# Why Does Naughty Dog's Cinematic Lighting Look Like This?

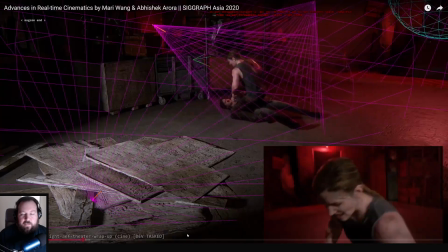that it's using uh sort of like the chest bone or the head bone
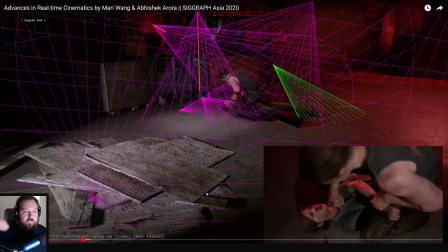and it's going to follow that sort of motion you can also have it rotate around that bone as well so you can light these heavy action scenes as we sort of go along so it helps speed things up and
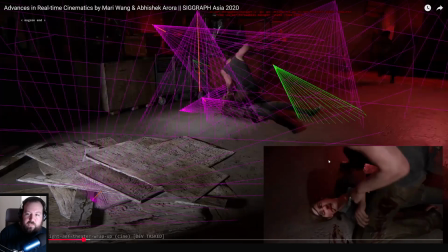fire but we keep the radius very interesting here we've got quite a few with cinematics you can use a lot more floating lights that don't exist in the world because it's locked to a camera in level lighting nowadays we tend not to use floating lights um for sort of realistic games i mean
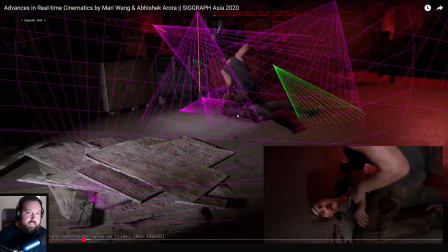you could but physically based lighting the whole point of that is to not use fake lights because fake lights don't exist in the real world with cinematics you're locked to the camera so you can kind of go really hardcore on that and within reason right still using spotlights so very small or have
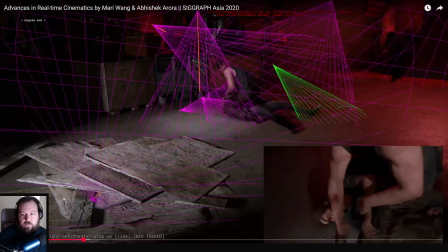no shadow lamps and fire but we keep the radius very small or have no shadow you can kind of see here lights
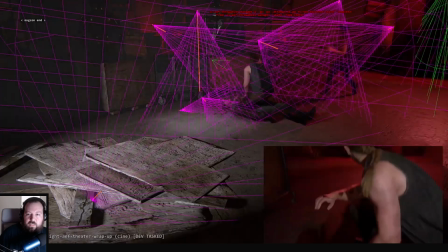spawning in and out so these lights are you know set to spawn just before the camera will turn
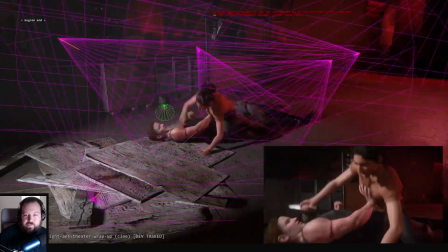or there's a cut we've even got that's pretty cool we've even got like
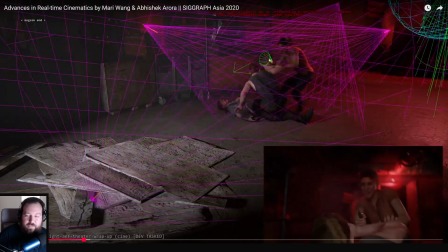a tiny light that is um look this is how much attention to detail you know light is going to there's a tiny spotlight I don't know what it means when it's green versus purple but there's this tiny spotlight that is kind of and the way it's
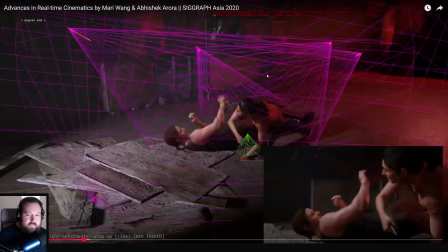rotating it looks like it's attached to a bone and what it's doing is it's it's basically giving the uh the
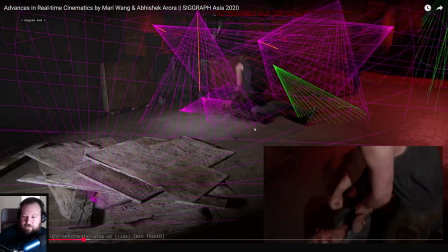metal because the metal's swinging so fast it's giving that metal that shine
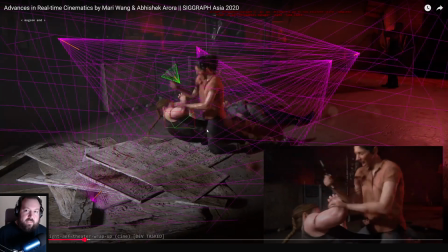that's what that's why cinematic lighting is we often say it's a lot it's a different role to level lighting it's a lot more artistic because you can do a lot more the traditional cinema stuff and fake stuff whereas level lighting is a lot more technical because you have to have a level where
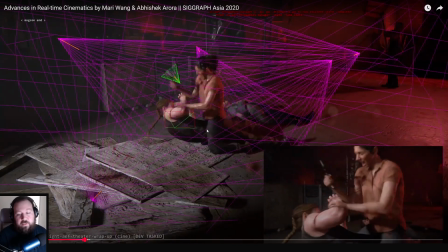you can walk around 360 no scope and not run into phantom lights run at 60 fps and all that sort of stuff so that's why they're split into different roles in the industry. I just thought this was pretty cool.
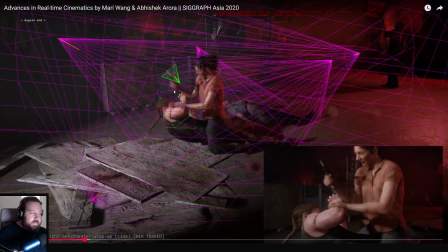There was like a tiny, tiny spotlight that gives the material definition, which is pretty cool.
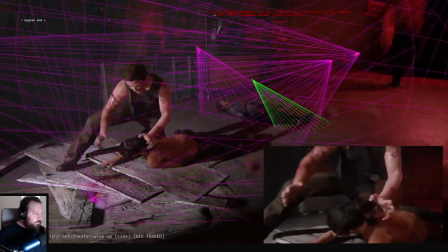We also keep the radius and cone angle as tight as possible.
Yep, radius and cone angle are very important.
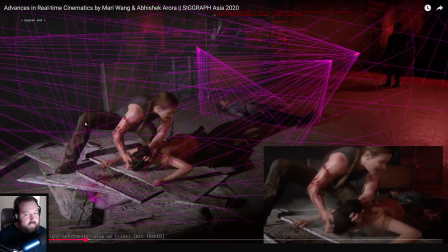Anything that's in the cone is rendered, anything not in the cone is not rendered as a shadow depth, so you want to keep those cones as optimal as you can.
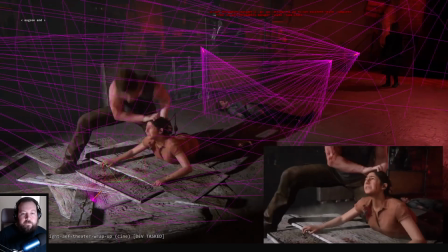We do not waste the budget.
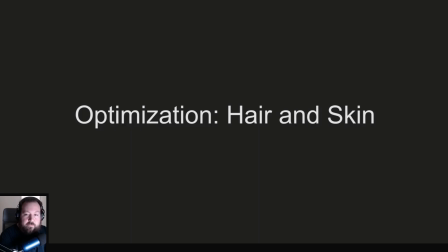Hair and skin is also very expensive.
Very nightmare to light.
The cost of rendering is determined by number of lip pixels of skin and hair we see on the screen.
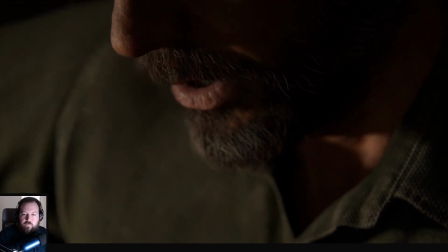So for close-up shots like these, optimization is necessary.
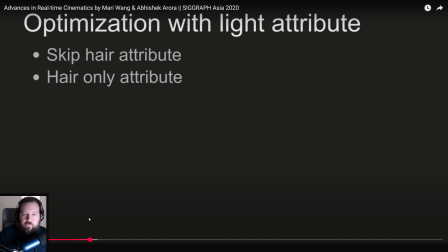I will introduce some of the features we have.
Yeah, that's interesting.